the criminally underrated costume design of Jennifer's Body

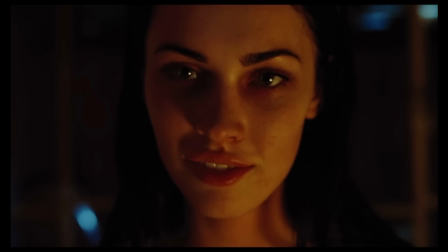4:04 Jennifer likes to toy with her food first, exciting the boys just enough before ripping it away and denying them her body.
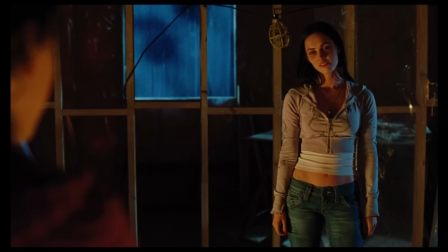4:11 Staying clothed is a cathartic form of vengeance.
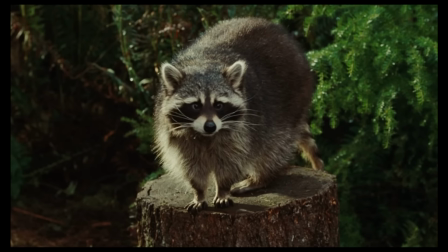4:14 Jennifer takes revenge on boys the same way she was taken advantage of by the band, luring the vulnerable, promising safety, and then massacring them.
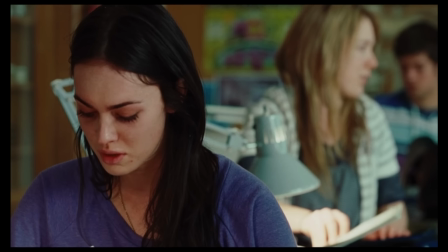4:22 What's sad is that Jennifer's source of power is also her weakness.
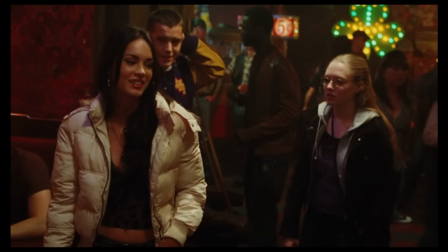4:27 Before her assault, Jennifer is keenly aware of the effect she has, even encourages it, but she's bored.
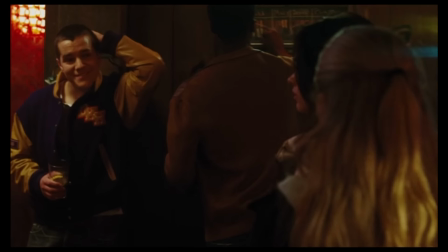4:33 She's bored of boys constantly hitting on her and of the same boys. Simply by showing her chest, they easily fall at her feet, and she thinks they're pathetic.
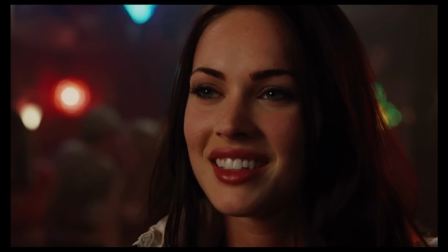4:42 She wants someone on her level, new and exciting. When she meets Nikolai, the singer from the city, she's giddy like the teenage girl she is.
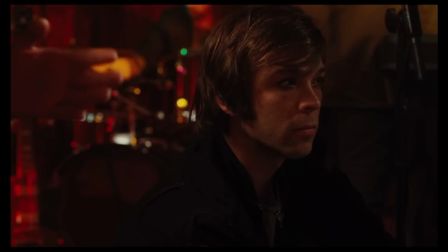4:49 However, what made Jennifer so powerful a few minutes ago, her looks paired with her clothing, instantly makes her a target.
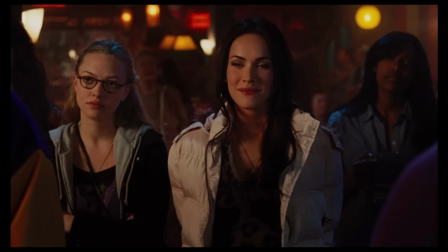4:56 Nikolai assumes she's a virgin because she likes to, quote, show it off and never give it up, which isn't accurate.
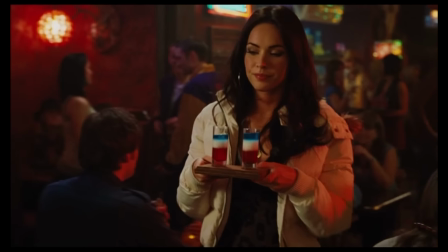5:03 While Jennifer does like to show off, she's no virgin.
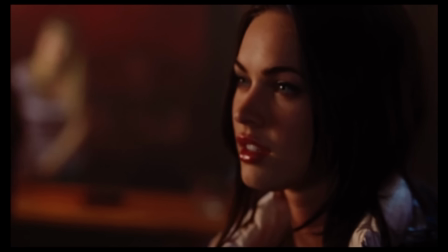5:07 Clothing can indicate elements of a personality, but you can't judge someone so definitively based on it.
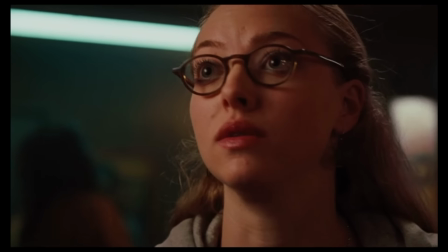5:13 The band does get false confirmation from Needy and Jennifer that she's a virgin, but it's their initial assessment that makes her a target in the first place.
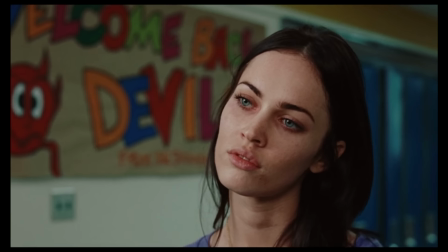5:20 Jennifer becomes a demon because of their incorrect assumption. Once transformed, this strength and weakness relationship of her power remains.
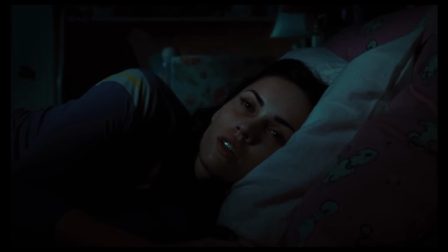5:28 Feeding on boys maintains her attractiveness, but if she doesn't feed, she decays.
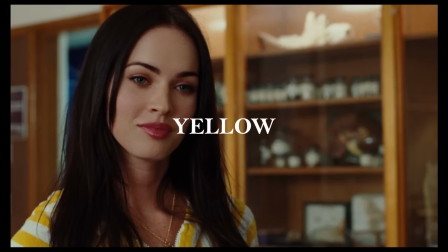5:33 The yellow shirt she wears after the fire and her assault is telling for multiple reasons.
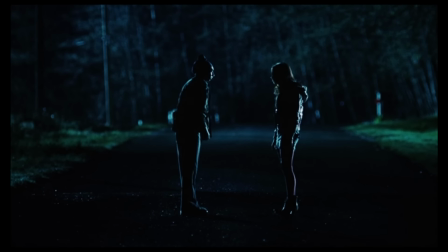5:39 Yellow is an attention-grabbing and confident color. After feeding on Amets, Jennifer feels renewed and is enjoying her newfound power.
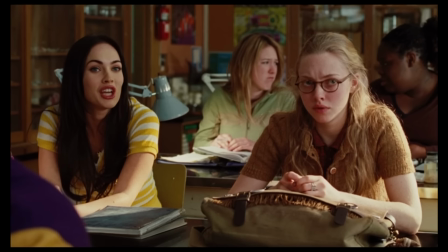5:46 She's also more self-centered. Most importantly, yellow is a happy color.
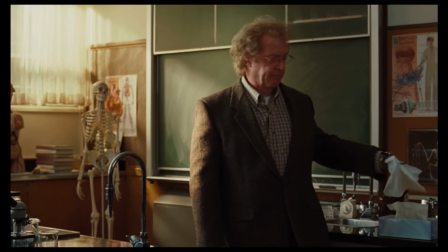5:51 This is the day after an incredibly tragic fire and several deaths, including Jennifer's ex.
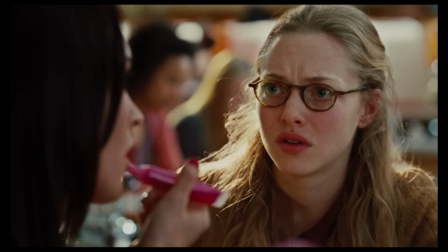5:57 Everyone else is grieving, but Jennifer is thriving. She's unempathetic about the loss of life and aggressive when Needy questions her attitude.
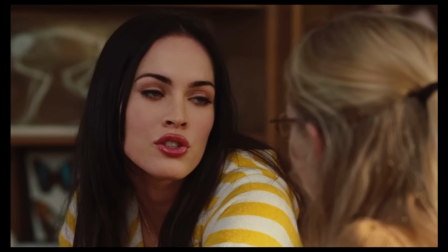6:06 These are the first signs that Jennifer has lost her humanity. Yellow is also hazardous.
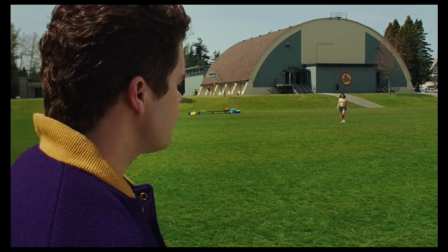6:11 Jennifer stands out as she walks across the field to her next victim. She's literally a walking warning sign.
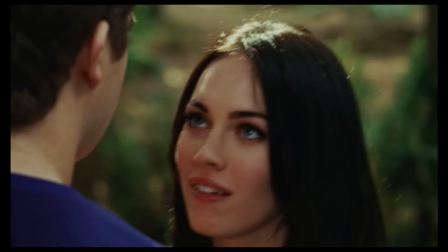6:18 Like the band, she wields her influence with malice. They exploited her crush.
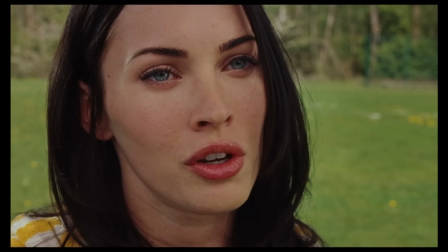6:23 She exploits boys' lust.
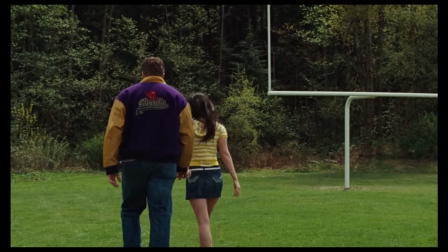6:25 This shirt is a great detail because of how easily she can lure men to follow her, despite all of the obvious red flags.
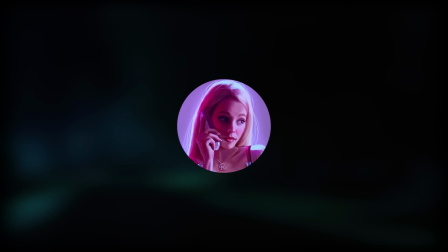6:33 Jennifer asks Amet suspicious questions before leading him into the woods. Jonas gets freaked out by the animals, but continues to let her feel him up.
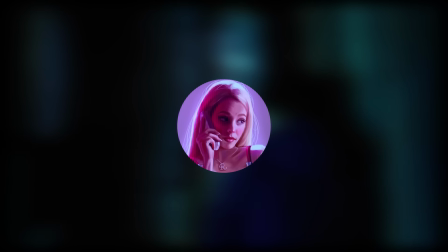6:40 Colin walks straight into a creepy abandoned house that is clearly not where Jennifer lives.
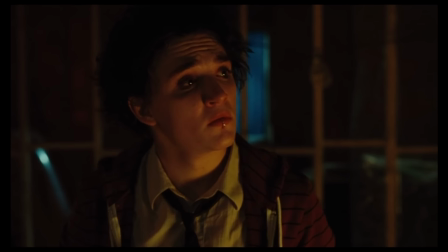6:44 They all willingly put themselves in dangerous situations just because sleeping with Jennifer is so enticing.
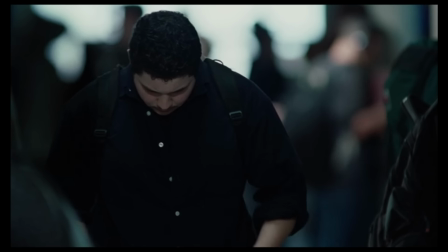6:50 The more Jennifer kills, the more feminine and cutesier she becomes. While everyone else is mourning the loss of Jonas, her second kill, she appears totally unaffected.
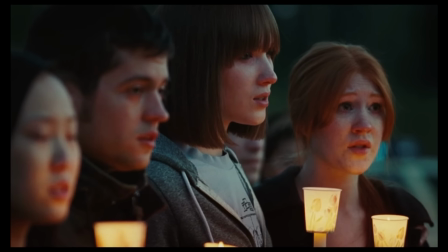6:59 You can see most of the other students are in a sad gray. Jennifer stands out in a hot pink.
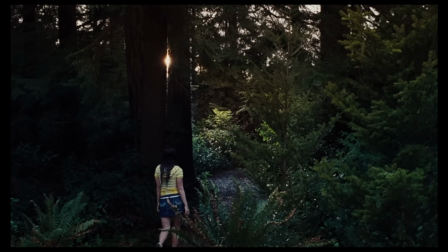7:04 She doesn't wear dark, sinister, murderous colors like you'd expect from a killer.
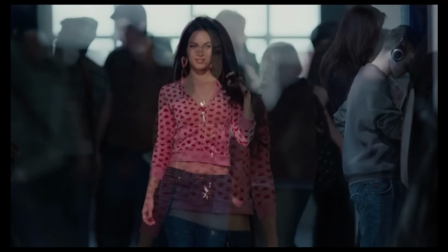7:09 The feminine pinks and hearts are associated with softness, tenderness, and love.
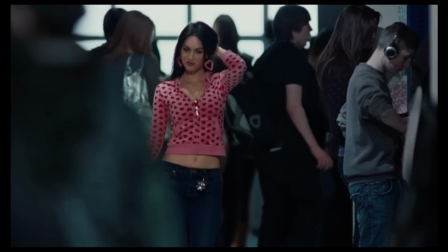7:14 This is her mindset after brutally murdering someone. It's the ultimate display of confidence, sexuality, and deceitful innocence.
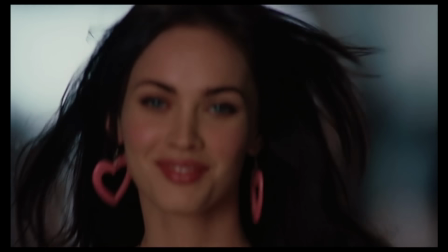7:22 What makes her so terrifying is how joyful she is. This is another way Jennifer mirrors the band.
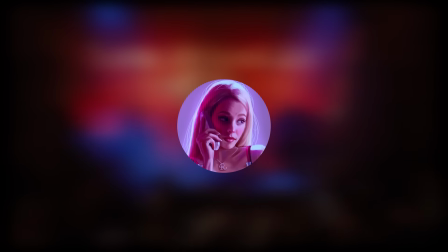7:28 The band exploits the fire for fame and greed. She exploits young men to sustain herself and beauty.
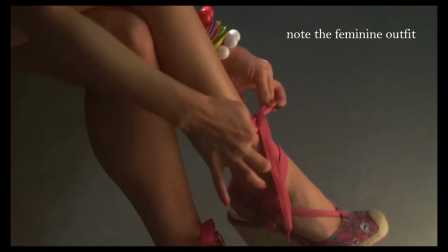7:34 In fact, she doesn't even see boys as human anymore, which she says in a deleted scene.
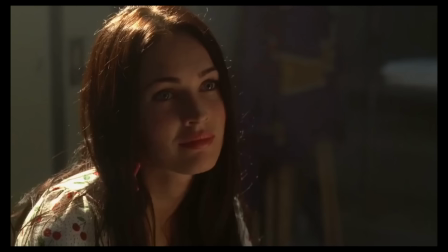7:39 You're killing people. No.
In that same scene, she also says she doesn't view herself as a curse.
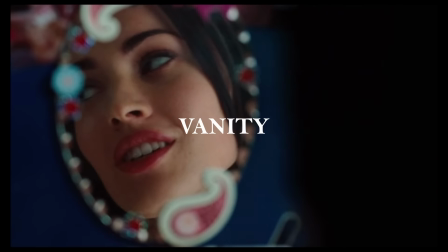7:48 She's happy because it makes her beautiful. Jennifer's obsession with looks is another one of her tragedies.
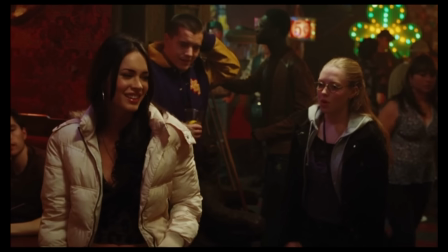7:53 Jennifer and those around her reduce her value to her beauty. Many of her conversations with Needy are about her looks.
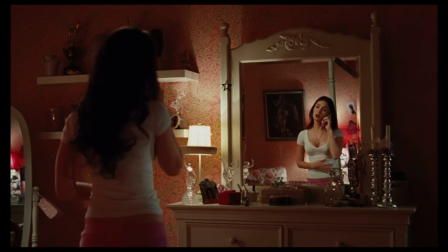8:00 She wears skimpy outfits as she adores her body. She's constantly looking in the mirror.
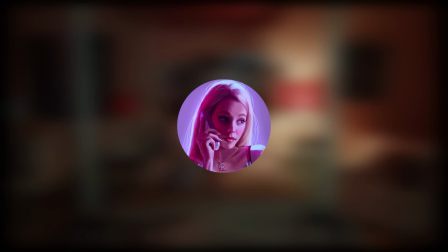8:05 At the very end, she's watching a workout infomercial. Without her looks, Jennifer doesn't have a strong sense of self.